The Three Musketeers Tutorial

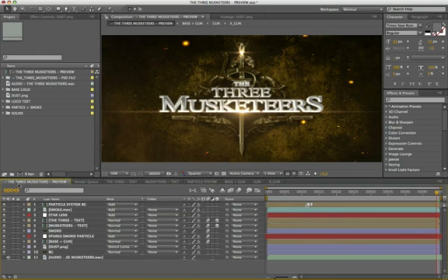[4:15]
Our project is composed of about 50 frames. As I said, this animation is very simple. The base imported from Photoshop preserves all layer styles set. I show you how to make dynamic sequence with the right steps.
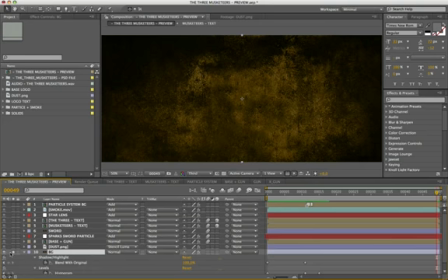[4:31]
In the background I added interpolations on shadows, highlights, and levels.
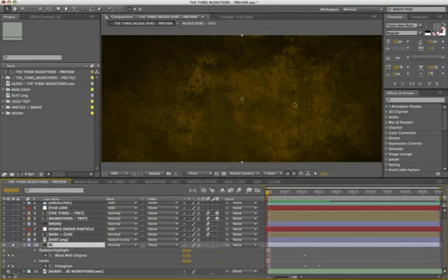[4:37]
The shadows highlights with a value of 55 between frame 0 and 11 to create the faded dust simulation on the surface.
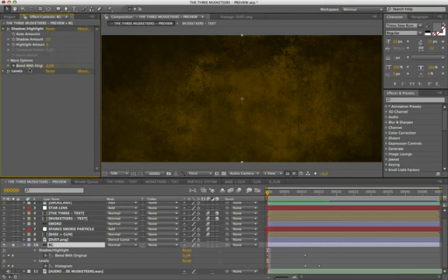[4:52]
These are the parameters of shadow/highlight. The value 55 is controlled by check, blend with original.
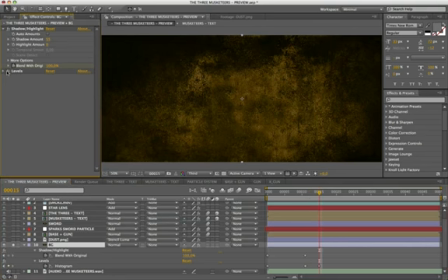[5:12]
While levels effect between frames 11 and 15 makes the darker base. You can change the values to your liking.
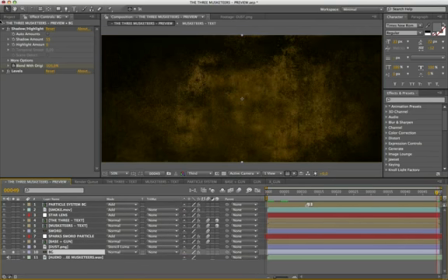To make the background more interesting, I added the layer dust.
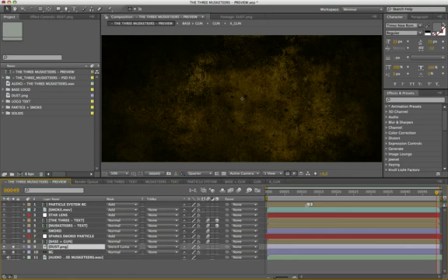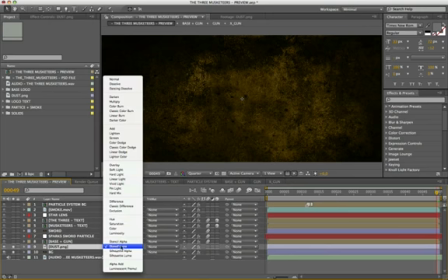[5:42]
Instance Illuma mode. With inside the invert effect.
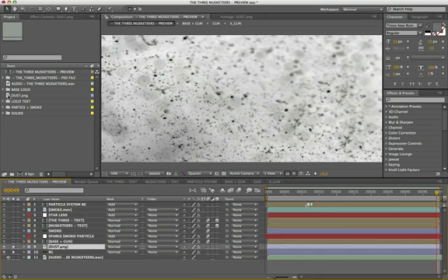[5:52]
This is the original image.
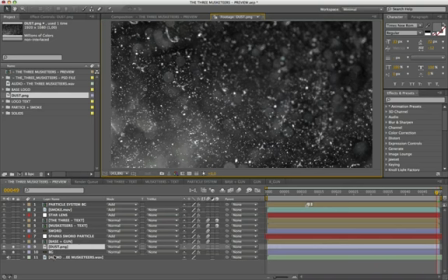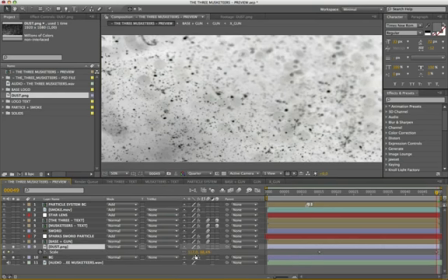[6:00]
I enlarged and positioned it to achieve this impact.
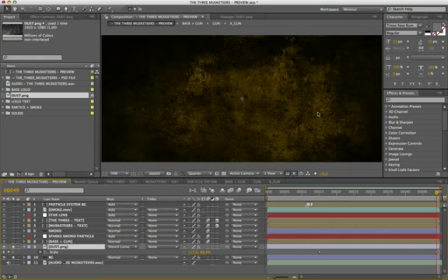[6:08]
But what creates the particular result is an interpolation on scale from frame 15 to 50. With all the graphic elements, it seems that the background moves, but it's an optical illusion. Wow!
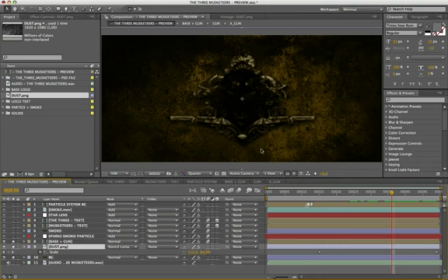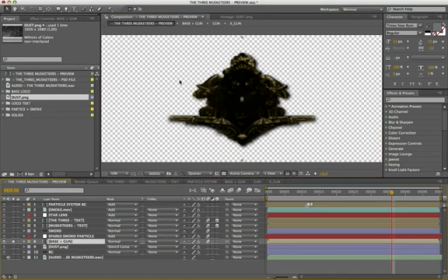[6:39]
The base with the Baroque frame was made more dark, with exposure value, -0.6 and 0.72. This pre-compose is structured so that they can be animated as a unique object.
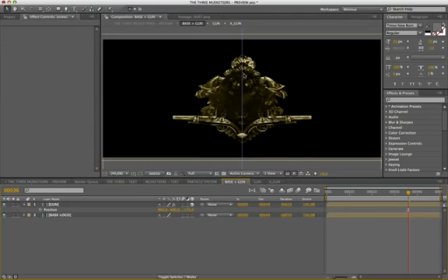[7:01]
But inside they are inserted, others pre-compose, for to animate at the same time the guns. Therefore inside we have the pre-compose gun, where we have the penultimate pre-compose X gun. Here, was made an animation of rotation of the gun of 26 degrees and 2.5 degrees between frame 0 and 11.
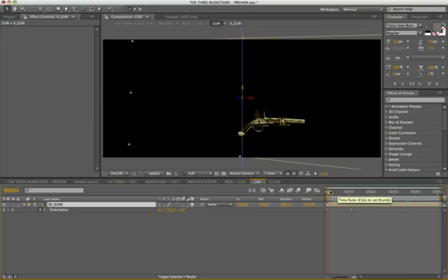You can also use a 3D video sequence with gun, if you have. So, on the pre-composed gun, I applied the effect, mirror.
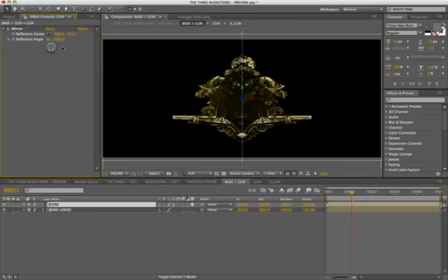[7:41]
With an angle of 180 degrees to place up the gun reflected. Obviously, we must consider as a pivot the center of the scene. In this way, applying changes on the basic pre-comp, the results is updated automatically.
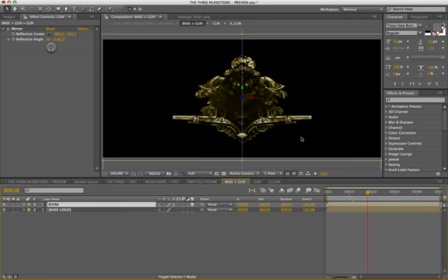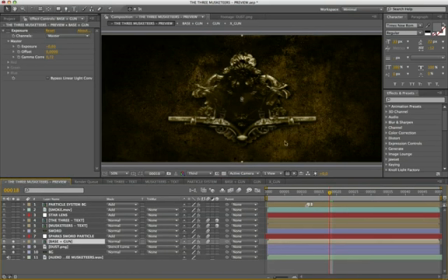This is the result with the exposure. Very dark Gothic. When I said that you can create a global animation, I meant this.